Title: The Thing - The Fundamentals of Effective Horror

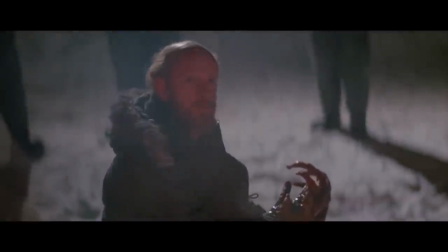Dean Cudney, the cinematographer, worked with Boteen to figure out the best way to light every creature to show off the unnatural terror that each one brings. I was really intrigued and challenged by the fact that we would be doing some things that hadn't been done up to that point.
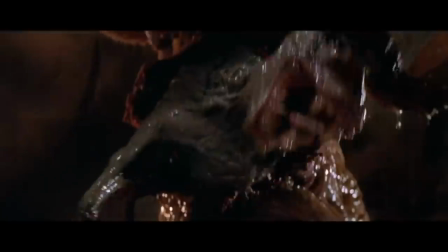Of course, there is a very important balance to be struck between showing off the monster for maximum efficiency
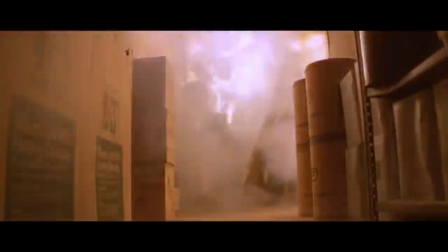and showing too much of the monster so that the artificial nature comes through, breaking the illusion. One of the tricks with working with rubber is lighting it carefully so that it looks real.
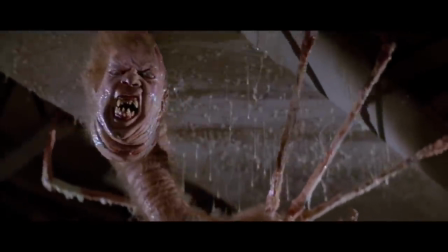One of Cudney's ways around this was to backlight the creature, showing off shadows and outlines that really helped to show off the terror of the creature.
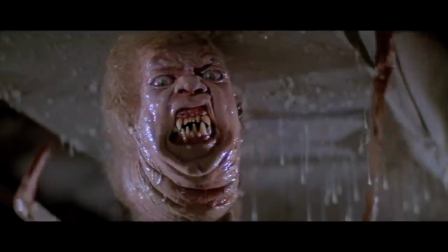This also helped to influence the design of the different creatures.
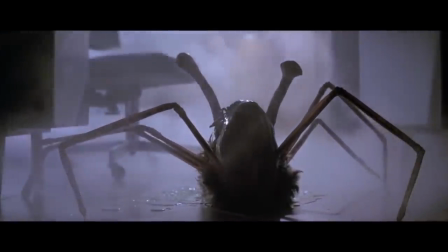The low visibility found throughout the entire film is also used to help mask the creature, And it feels natural,
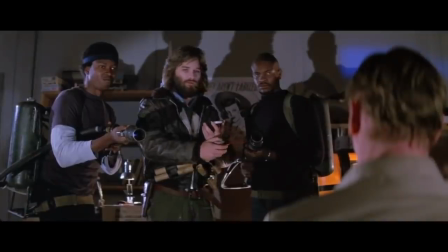because even when we aren't seeing the creature, the film is still kind of hard to see, which always gives the illusion that the creature could be anywhere, ready to attack.
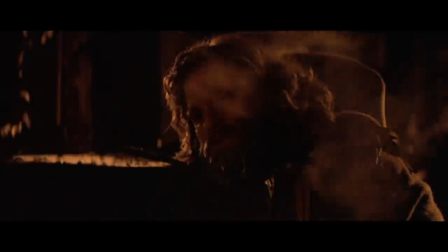Why don't we just wait here for a little while,
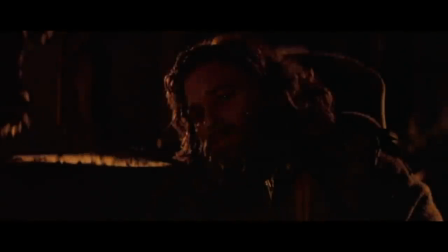see what happens.
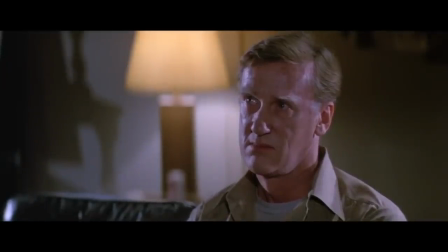The last terror that King mentions is the psychological, because the horror of the thing doesn't stop with the monster.
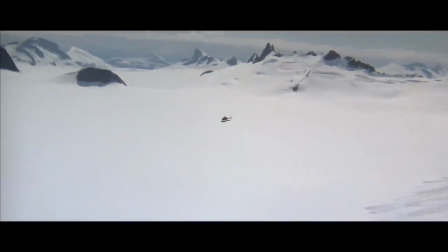The idea of isolation and paranoia is found from the very opening of the film until the end.
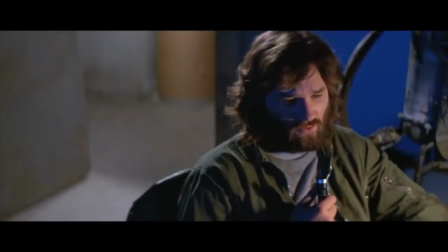The characters who are isolated from anybody and everybody else are clearly, to an extent, starting to lose it.
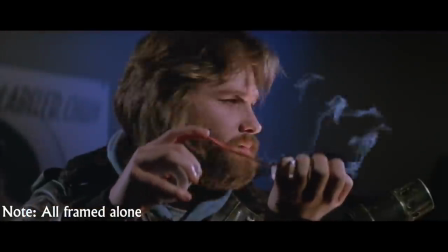They spend time alone from one another and don't have the trust for one another that is necessary to combat the thing.
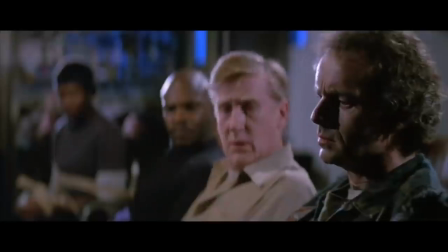Once the creature is introduced into the equation, it plays on their mistrust of one another through its ability to turn into any one of them.
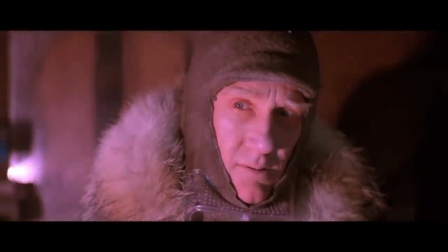Through this, much deeper philosophical questions are asked about knowing other humans and ultimately about knowing yourself.
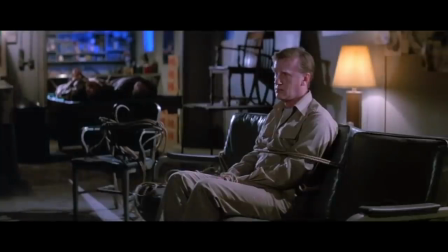But on a much more tangible level, this translates into the audience never knowing what is going to happen and knowing who to trust.
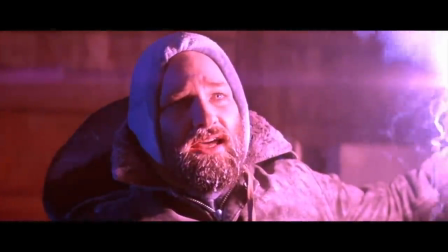We suspect that McCready isn't the thing, but we don't truly know until this scene.
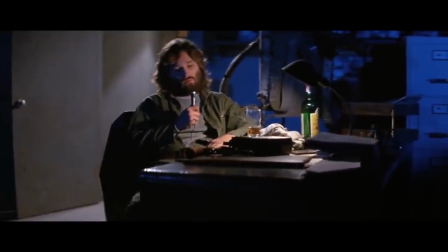As for all the other characters, they could very easily be the monster. Carpenter very purposefully emits showing some scenes to the audience.
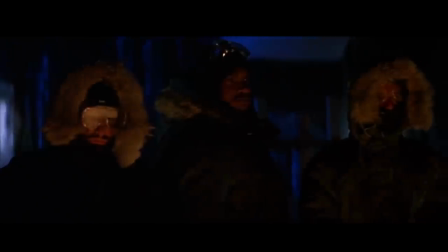We are withheld important information that would help to inform us who the monster could be.
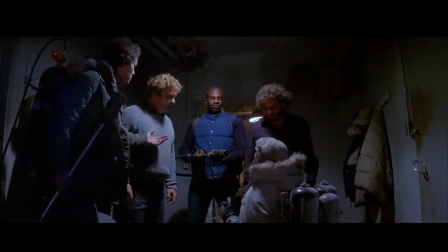The characters don't know, and we don't know. The film shows that as tension grows and as paranoia builds, distrust of one another takes over.
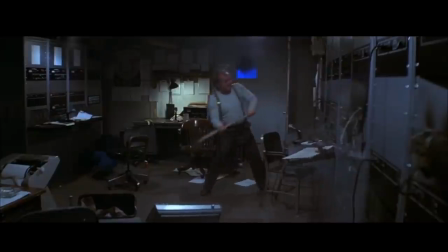It shows how easily a community can fall apart.
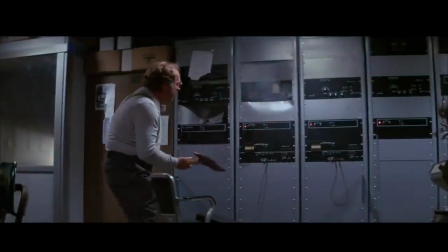Given the release in the early 1980s, the film could be using this to discuss the U.S.-Soviet Union Cold War. horror,
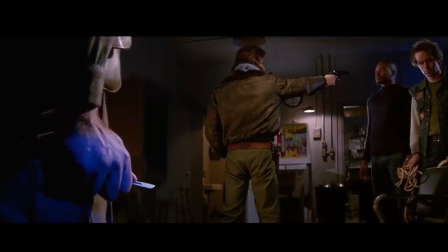be it how isolation hurts the group or how McCready is more than willing to destroy everything and everyone as long as it means the creature dies.
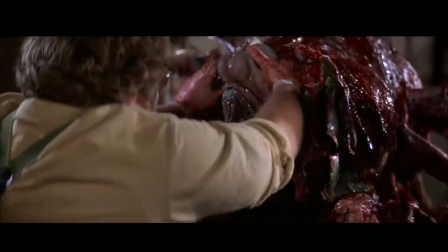The paranoia and suspense in psycho horror all add to the story in the uneasiness of the film.
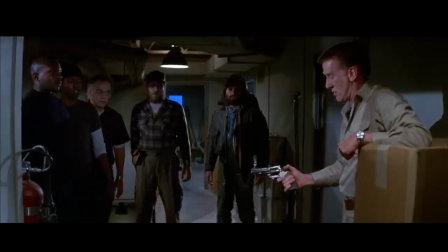We know that an attack could come from anywhere and at any point. The only questions are when and how.
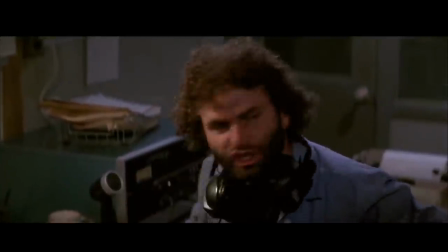But so far I have only generally spoken about the film, so to end this video,
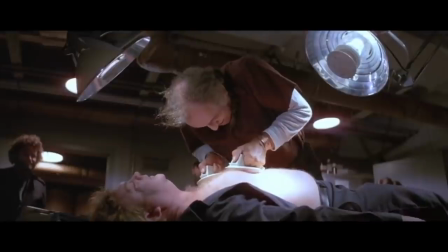I'd like to examine one scene that shows how all these elements work together to create a truly terrifying experience.
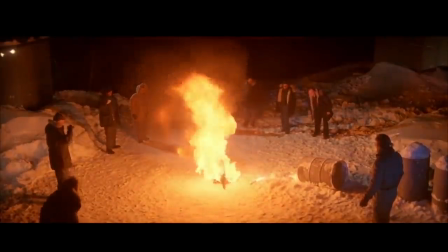The scene I'd like to examine takes place around two-thirds of the way through the film. McGrady is already isolated from the group.
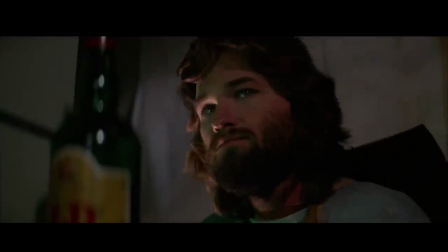Paranoia is at its highest, and the conflict is still building.
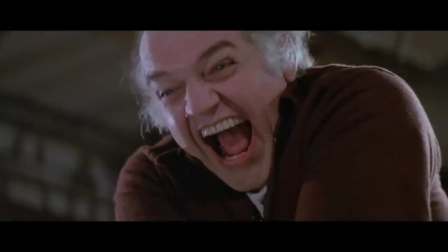Norris reveals himself to be the thing, and in a few seconds, the first two of King's forces of terror are revealed.
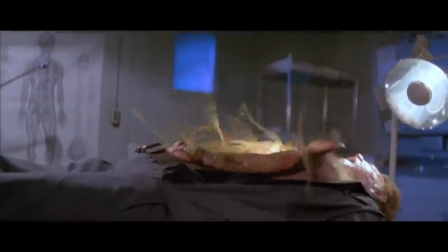It's disgusting to see the internals of someone turn into a monster, and of course, it's very unnatural.
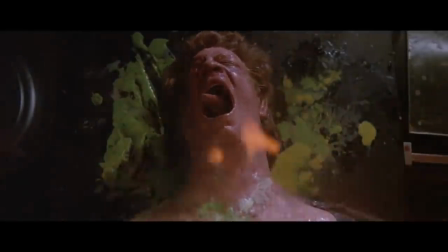Next, when McCrady attacks it with a flamethrower, it reinforces how difficult it is to kill, again showing how unnatural this force of evil is.
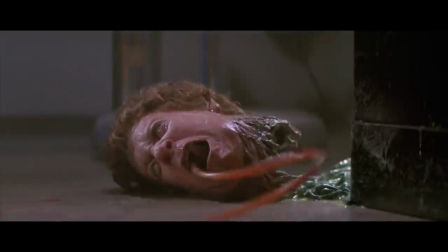Next, when Norris' head starts acting on its own, the same principles are reinforced, gross out and unnatural.
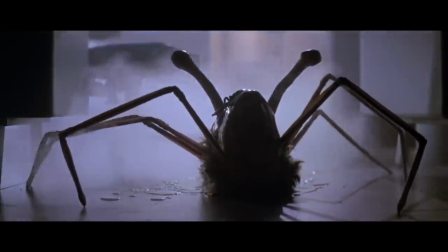After the head turns into another monster, it touches upon the third area, the psychological.
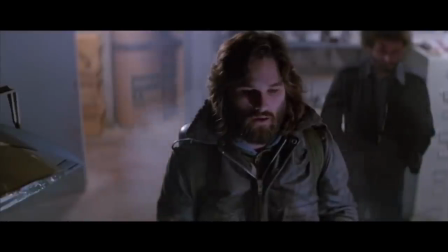We begin to ask ourselves, is this even killable? Will our protagonists be able to survive?
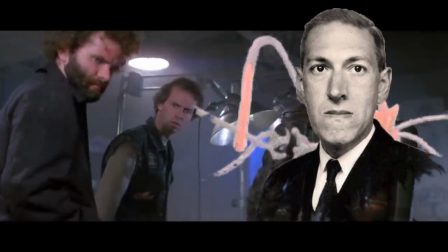This reflects Lovecraftian ideas, comic horror that is so advanced, humanity is irrelevant, not a factor at all.
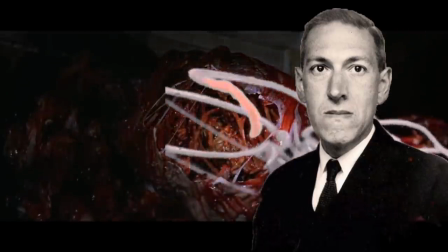The universe is so much bigger than we can comprehend, and full of so much more.